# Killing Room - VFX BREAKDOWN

Hey guys, let's talk about some vision facts about my latest video.
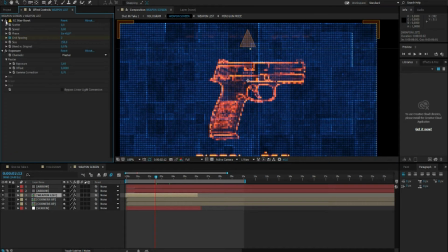So, for the selection screen on the weapon list I dropped a effect called CZ Starburst which as you see turns the edges into spheres. And you can just adjust the size of your sphere, even the speed and the scatter.
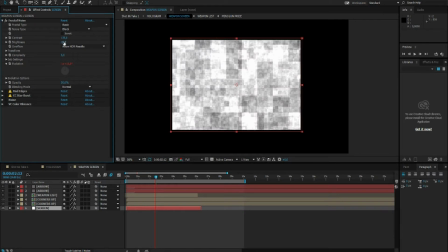So I've started off with a fractal noise and set the noise type to block.
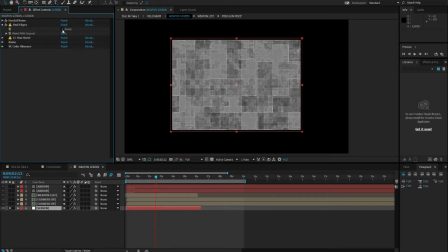Then of course a Find Edges. And of course set the opacity around 50 and invert and again CC starburst
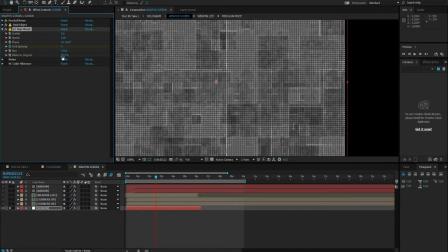And if you set the blend mode to original or the blend to original to around 50% it blends really nice with the background And of course drop a noise on top of it with around 10% opacity just a little bit
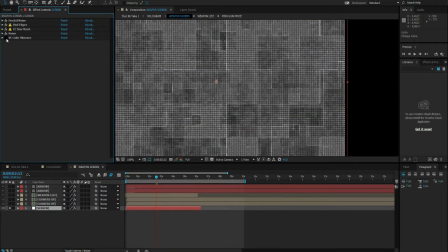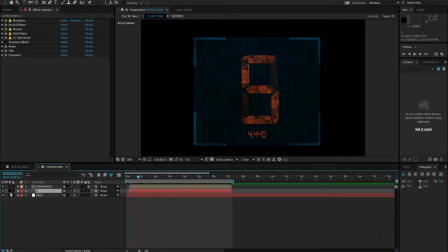so for the countdown screen we start off with the the small countdown. I use the effect called numbers which allows you to make these digital dates or these really advanced countdown effects.
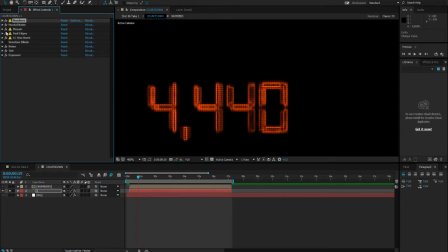Again fractal noise with a mosaic and find edges again and of course again CC starburst. With these effect like mosaic and find edges and CC starburst just mess around with settings until you get the result that you want.
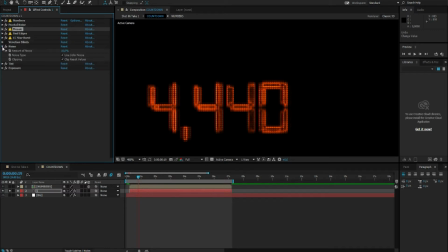And to top it off of course I dropped again a noise on top of this.
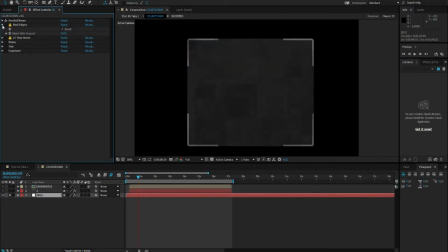Again for the background I used fractal noise, find edges and of course CC starburst again and another noise.
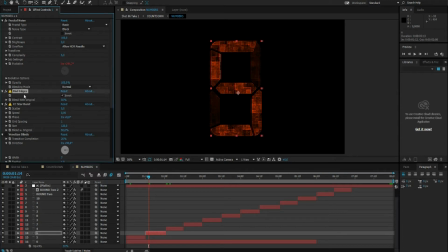For the big countdown number I used a fractal noise, find edges and CC starburst and And noise.
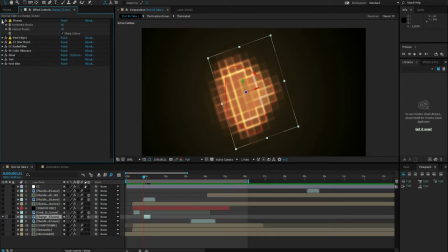Well for the hit effect I used a charge from Video Copilot's Action Sensuals pack. But you can also use like a fractal noise layer to make this. And I started off with mosaic, find edges, CC starburst, CC radial blur to give these edges a little bit of motion.
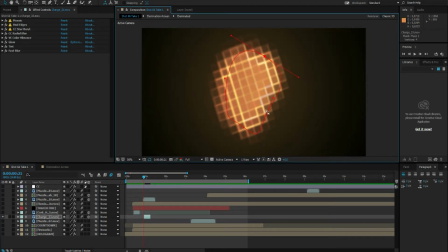And that's about it. And afterwards doing the editing I just adjusted the mask every time too so that the shape looks different every time the gun hits something or the bullet hits something I mean. For the muzzle flash I used a muzzle flash from Videocopa that's Action Essentials of course and I dropped a mosaic on top of that, a fine edges,
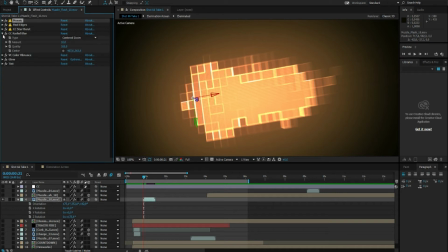CC starburst, CC radial blur just to give it a little bit of motion at the end and then just a glow.
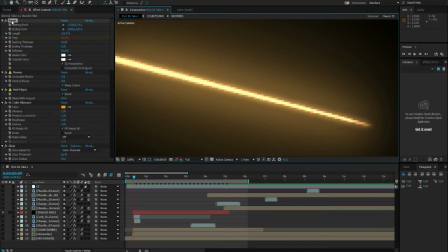For the tracer fire I started off with the effect called beam, followed up by mosaic and find edges again and then three layers of glows which are all adjusted differently of course.
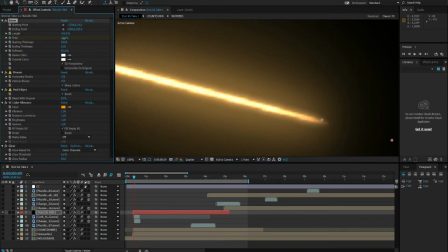And to animate Tracerfire just adjust the time setting.
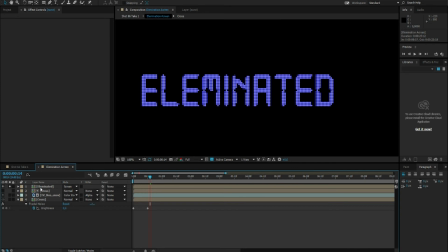So for the elimination screen that pops up I
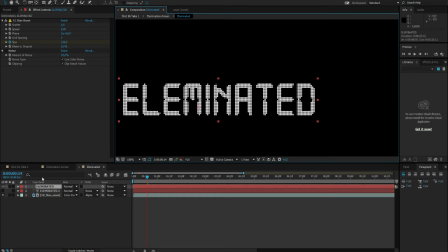only used a CC starburst just to give it a little bit of a grid effects and then
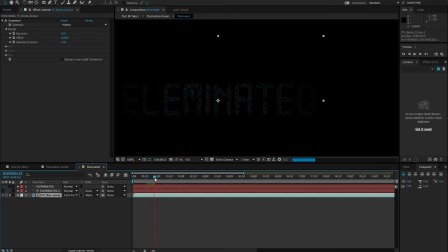I duplicated my text with a TV noise below it.
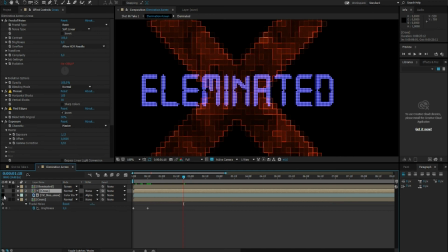I did the same thing for the cross in the background and of course for the background and for the cross I used fractal noise, mosaic, find edges.